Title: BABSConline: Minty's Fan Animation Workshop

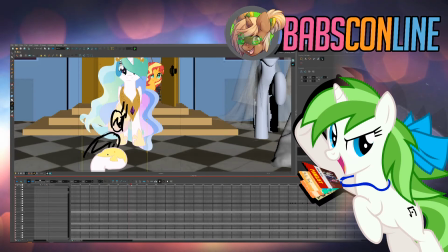3273s
And then that part that kind of bent is covered by the fact that the frame doesn't look at it anymore. And I was thinking, well, I could fix that, but nobody's gonna see it because it's not in the frame.
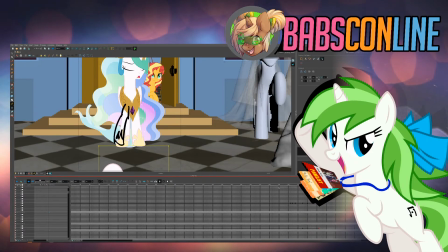3289s
And yeah, that's one valuable thing when you do an animation. Don't focus on the things that are outside of the frame. Don't focus on the things nobody's gonna see, because yeah, it's not gonna be worth it.
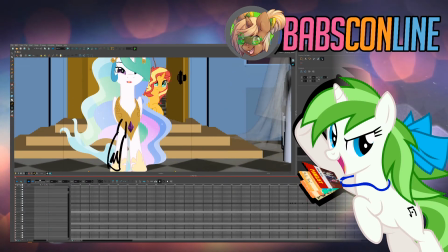3307s
Oh, and you can see some funny freeze frames. One of the things that's pretty good is that Celestia moves her head pretty fast, so I could just transition between pretty quickly.
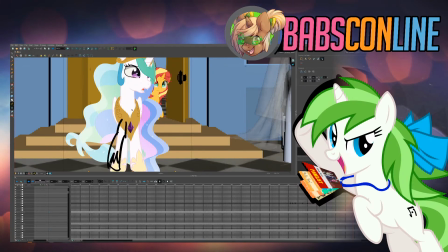3323s
Oh, and the tiny detail to animate her chest, just move up and down to give the idea that she was breathing heavily.
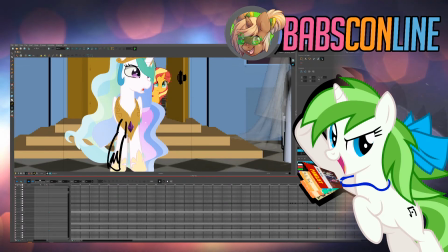3331s
You don't hear that, but you see it, and kind of helps to set the tone.
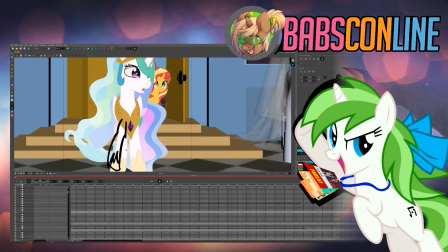3337s
and you don't need to focus too much on the legs because no at them.
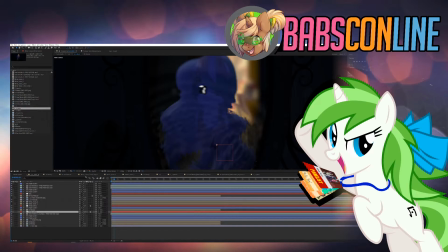3344s
Yeah.
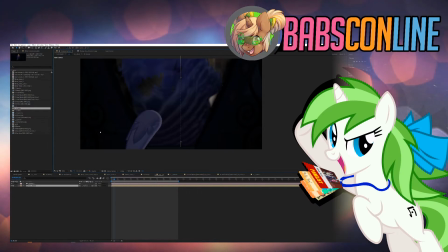3349s
So that's kind of the way to go with those projects. You also have the camera movement that I talked about earlier.
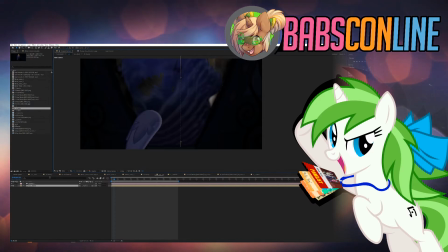3357s
It's mostly just keyframing the whole shot, which is not the best approach for shots like this because it means that I have to get a plate with much heavier plate. Basically, the resolution of the plate is much bigger, and I cut a lot of frames, but that's the way to go.
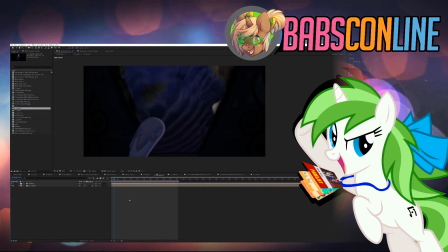3379s
And it's been about an hour. I think I'm gonna go with the last 30 minutes to go with basically community suggested ideas. Basically, I can cover shots that people want to see how I did, and then
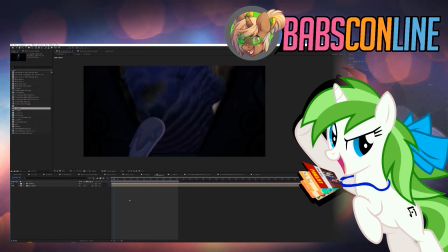3399s
answer questions. Yeah, I realized too late. Wait, that panel's an hour and a half long. What am I doing? And it's kind of my fault because I applied for an hour and a half.
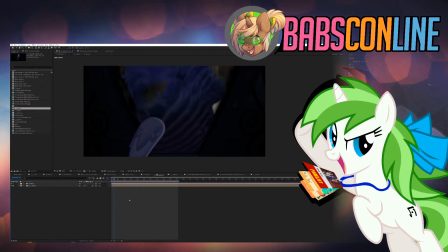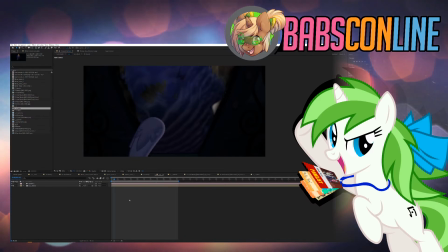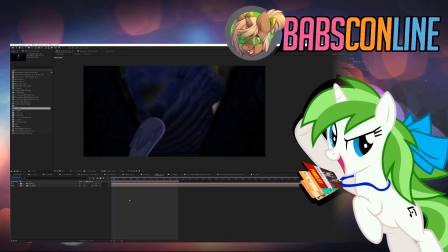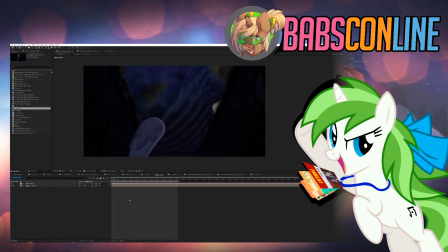How do I light 2D characters? There's actually a couple of ways. For Celestia, technique is pretty straightforward.
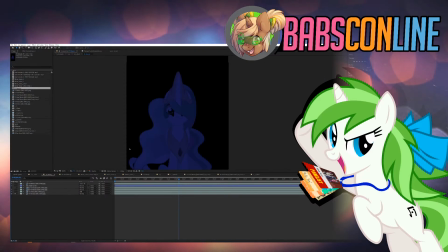3464s
So, start with the beauty pass. Basically, go with the beauty pass, and then you have the tint. I basically just took a color of the.
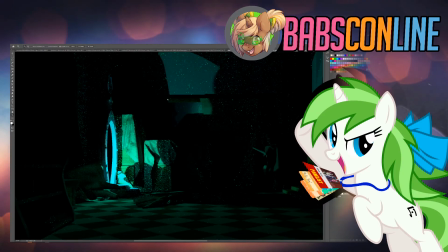3474s
I went back to the matte painting, and took just an average color of what the background would look like.
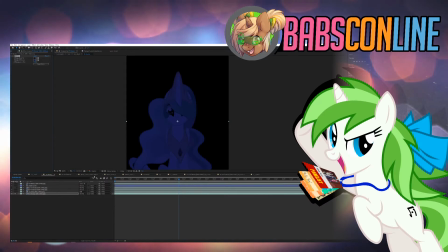3482s
Then I tweaked it a bit. So you get that. Add the shine. One of the things with the one of the things with Toon Boom is that you can actually export some layers separately.
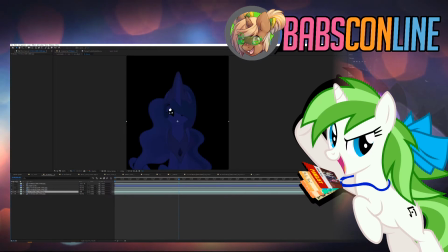3496s
So you have the shine as a separate element entirely. And the reason why is that it's reflection, so you're gonna get some different colors entirely. So you have a point light that's reflected far away. You're gonna get those dots.
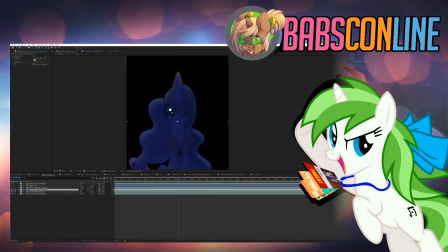3515s
And then you get that side. It's pretty straightforward.